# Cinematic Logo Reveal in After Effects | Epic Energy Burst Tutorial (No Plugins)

Hey creatives, welcome back to the channel.
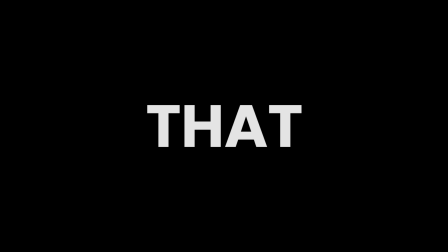[0:02]
In this tutorial, we are building a cinematic logo reveal that looks like it came straight from a blockbuster trailer. Complete with energy burst, glowing particles, and epic lighting. And we are going to create all of that inside Adobe After Effects with no third-party plugin.
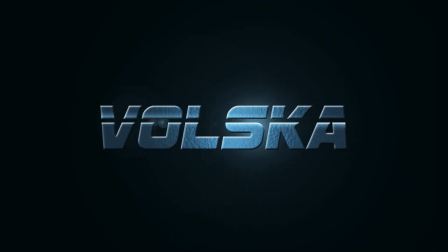[0:27]
Whether you are working on a brand logo intro, a theme opener, or just want to level up your motion graphics, you are going to learn techniques that makes your logo feel alive on screen.
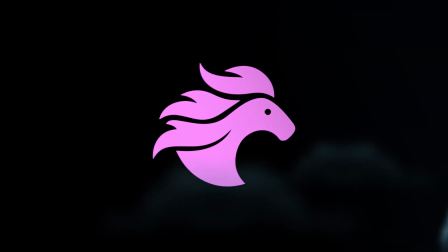[0:40]
So, let's get started. Please help him get to 10K subscribers this year.
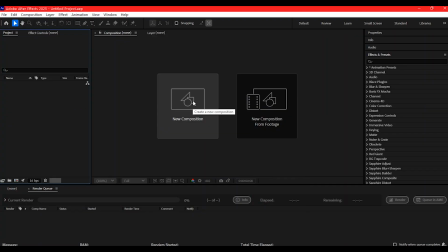[0:50]
Let's start by setting up a new composition.
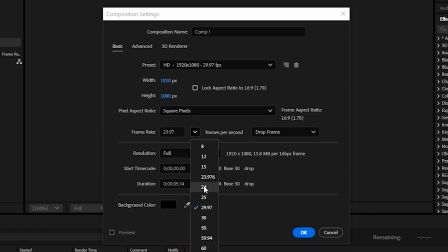[0:53]
I am using 1920 by 1080 pixel at 24 frames per second, but you can tweak that to fit your needs.
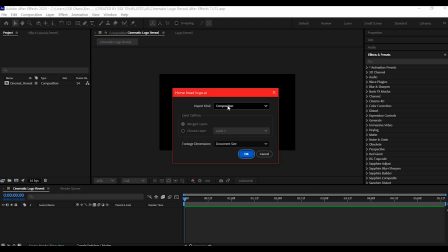[1:02]
Now, bring in your logo. I recommend a PNG with transparency.
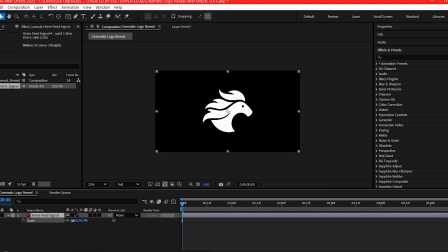[1:08]
Scale it down and center it up. You can pre-compose it to keep things tidy.
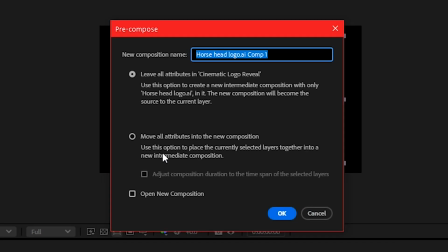[1:13]
This sets up this animation to be used with another logo.
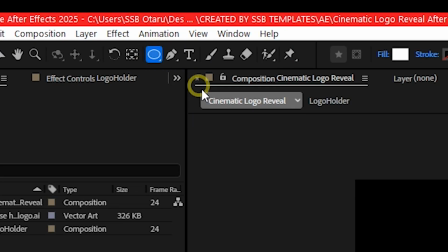[1:19]
To create the energy burst, we will use a shape layer.
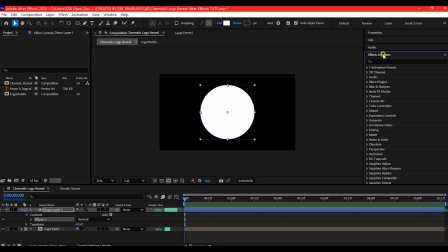[1:24]
Draw a white circle and then add turbulent displays. This will make it more organic.
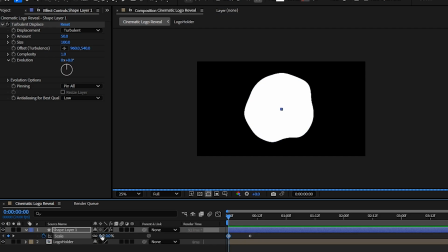[1:33]
Now let's animate the scale to make it look like it is bursting outward.
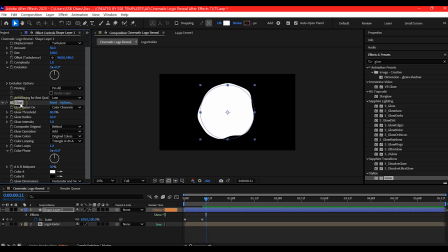[1:38]
Add a glow effect and tweak the radius. Already, this is looking more dynamic.
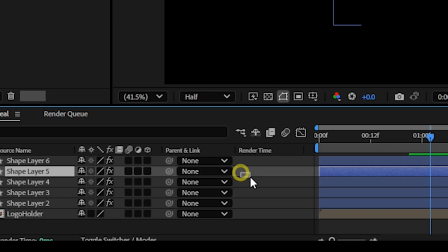[1:47]
You can duplicate the burst and stagger them to add more layer of impact.
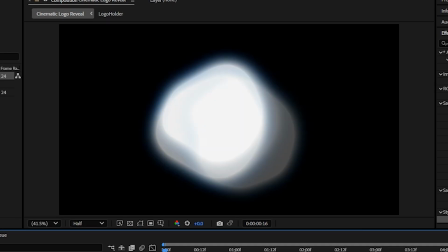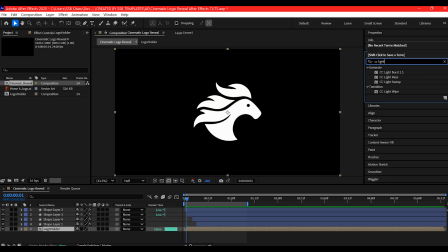[1:58]
Now, let's add some cinematic lighting. Go to Effect and search for CC light rays. Position the source behind the logo and animate the intensity over time.
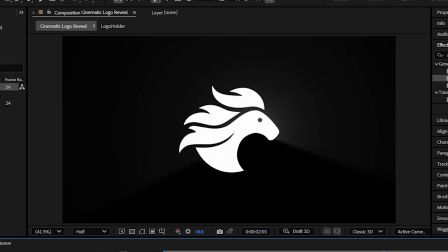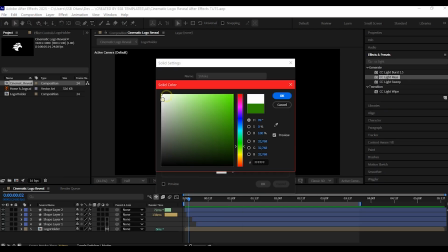[2:17]
Let's make it look like the light is breaking through smoke. To do that, add a solid layer with a circular mask.
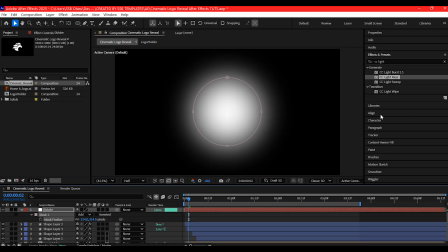[2:26]
Feather it and then use Gaussian blur for the fake volumetrics. Let's add a floating embers to give the scene atmosphere. Add a new solid layer.
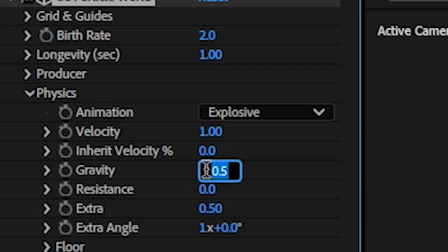[2:41]
Apply CC particle world and tweak the gravity, velocity, and bed rate.
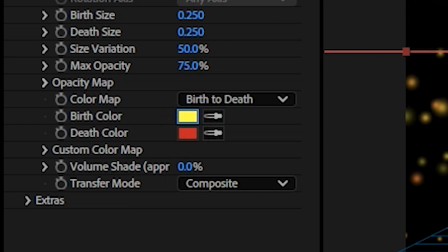[2:48]
Change the particle type to faded spheres and set the colors to warm orange and red,
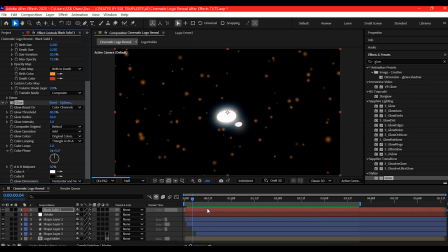[2:55]
and then add a glow effect to sell the heat.
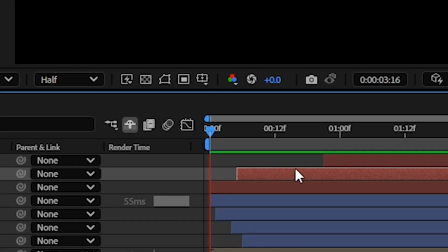[2:58]
If you look at my timeline, I duplicated the solid layer containing the particle world,
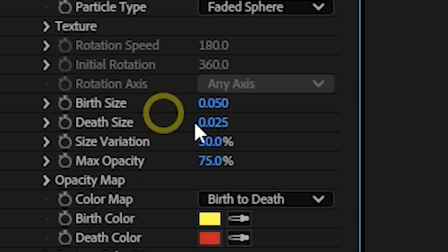[3:05]
and then I reduced the bed rate and depth rate, which give me this. Now we have got those floating sparks that brings the whole scene to life.
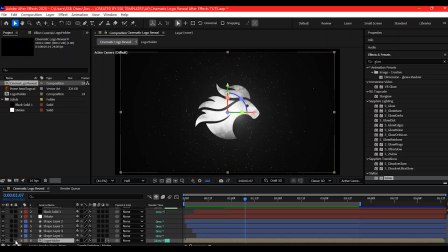[3:20]
Time to add camera movement. Turn all main layers to 3D.
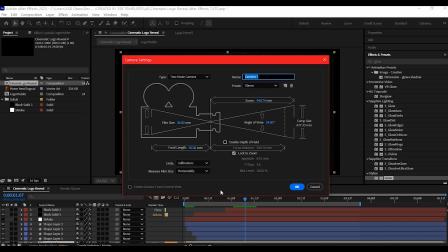[3:25]
Add a camera and add a null object. Then make the null object 3D. Parent the camera to the null object for easy control. Now, let's add some style to our logo.
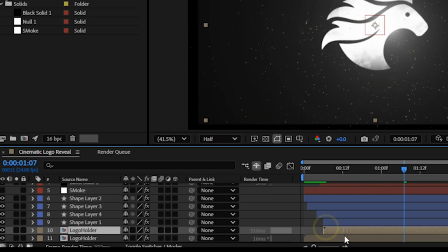[3:40]
Duplicate the logo layer, offset it, and then add a layer style.
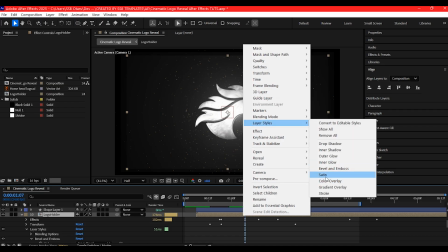[3:45]
Add embossed layer style and satin, then you tweak the setting to your liking.
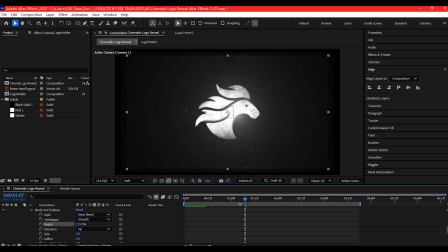[3:51]
Then go to Effect and search for ink wipe and use it to blend the reveal.
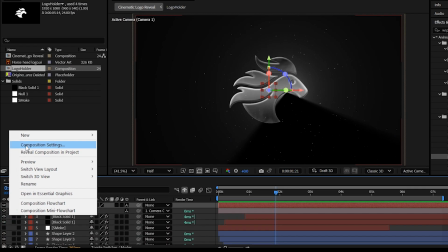[4:00]
Let's finish it off with a cinematic grade.